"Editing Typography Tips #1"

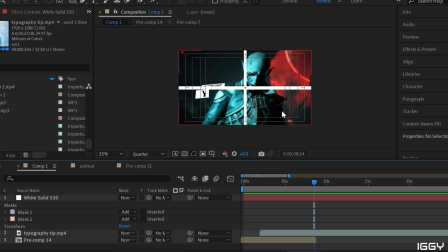So I don't want to bring attention to this area here because it's the dark spot in the edit. Over here is also dark, so I'm going to avoid using those two areas because I don't want attention to be drawn to something that isn't supposed to be the main focal point of that scene.
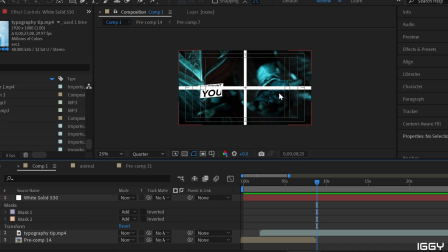So if we look over here, again, we have mostly on the right side. So mostly on the right, center right, still on the right, I can still keep my text there. So that is one thing to consider when you are thinking of text.
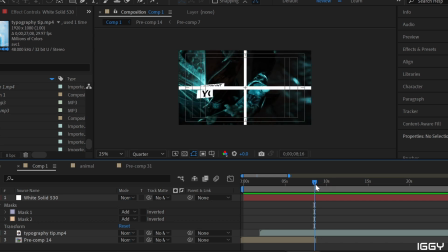If you have a song that's over a long, or a certain lyrics that are over 2 scenes, when you are placing your typography, you need to be thinking of where that placement is. So I also try and add a motion to it just because
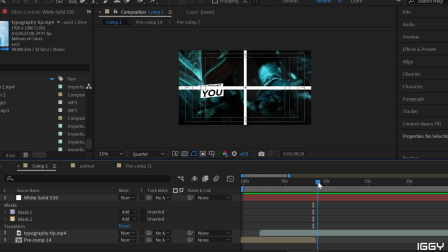the clip is zooming in and out, and I want to make sure my typography kind of feels like it fits into the scene. Now this one, we have a character down in the left quadrant, and they are now looking up.
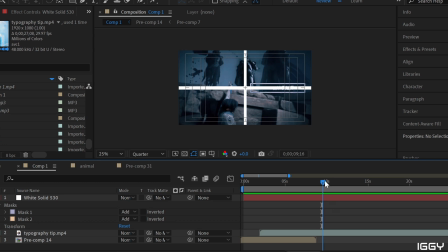However, I don't want it to put it all the way up here because if we keep the clip moving, we have a little bit of some characters here. Now you can't see their faces up here. However, I don't want to detract from that since that is technically where he's looking. So we have a character looking up, so we're going to put our text slightly up from where he is,
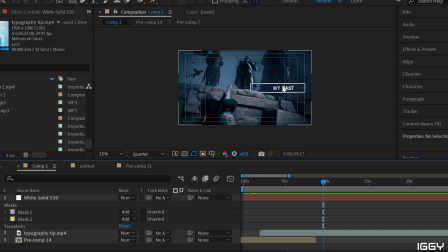but I don't want to cover these faces because that is important for the emotional impact of the scene. That is why my typography looks the best here. I don't want to bring it down here because again, that's more of a dark spot.
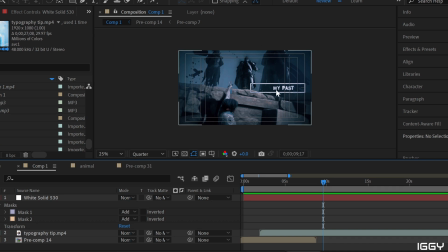It kind of detracts from the scene. I want people to still be looking up. For this scene, we again have the character. If we put our little square mostly on the right, we are on the left. One thing that you can do with typography is repeat words.
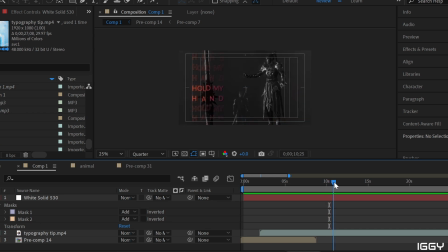In this context, I decided to repeat words. I did it again with this one, character on the right, typography on the left. And that way I can also kind of just add a little flair to some of the typography. So it's not the same exact typography every single time. You do have the repeat in the words and they're both moving down.
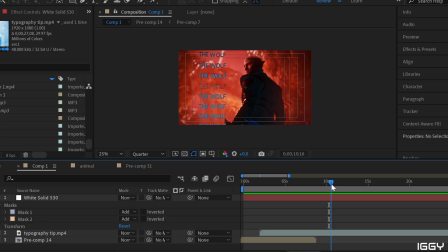So that is one thing to consider with your typography. Characters on the right, repetition can be one way to fix if there's a specific word that doesn't show as much impact. I do sometimes make it so certain parts of it are different than the rest just to bring attention to it.
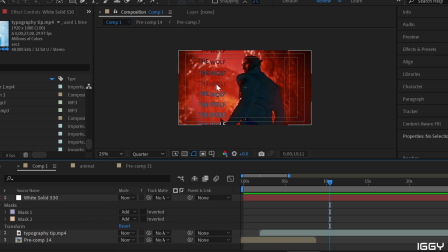So this one, I had it opposite, so it was bolded first, and then I had the outline for this one versus this one, which is the opposite. You can bring attention to specific words when you do that, an outline versus something that's filled in.
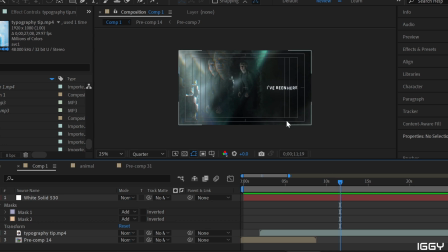So this is another thing that you can consider when you are doing typography and the song is changing and the lyrics are changing, but you have scenes that you want to put right next to each other that are very similar and the characters are in fact dead in the center.
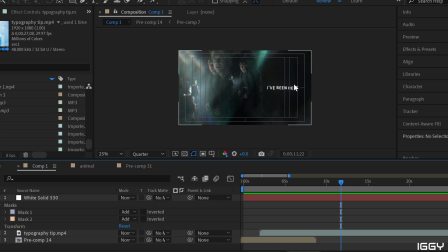So I can go on either side of these, but I also don't want to put too much typography, especially because I added this little effect here with this overlay. So my typography is over here. And then with my clip, I switch over to the other side.
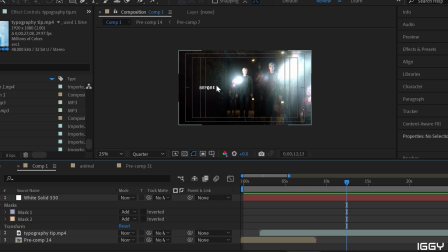So we are going from one side to the other side, changing the typography as you go.
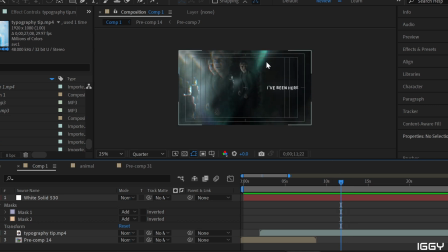Again, it is the same effect, but now we're flipping sides. So character still in the center, character in the center, the overlay effect, my typography has now switched sides.
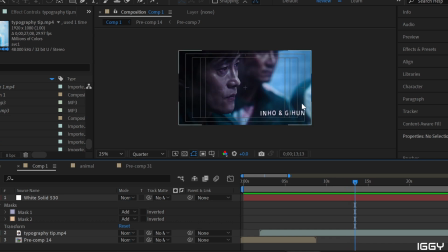That is something that you can do. I did it here as well. This time it was on the lower side. When your character's head is at the top here and it cuts off, you do not want to put typography above that section. So if we are looking here, he is mostly on the left side. Of course, my typography is in the bottom right.
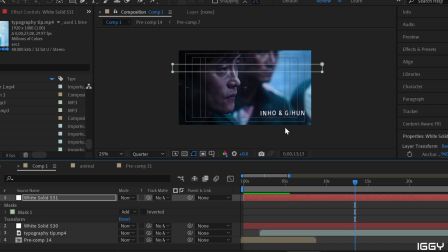We have a character here. As you can see, the typography is down in the corner. He's mostly in the left side. Now his eyesight is going straight across. When he is looking straight across like that, I am not going to go above that line.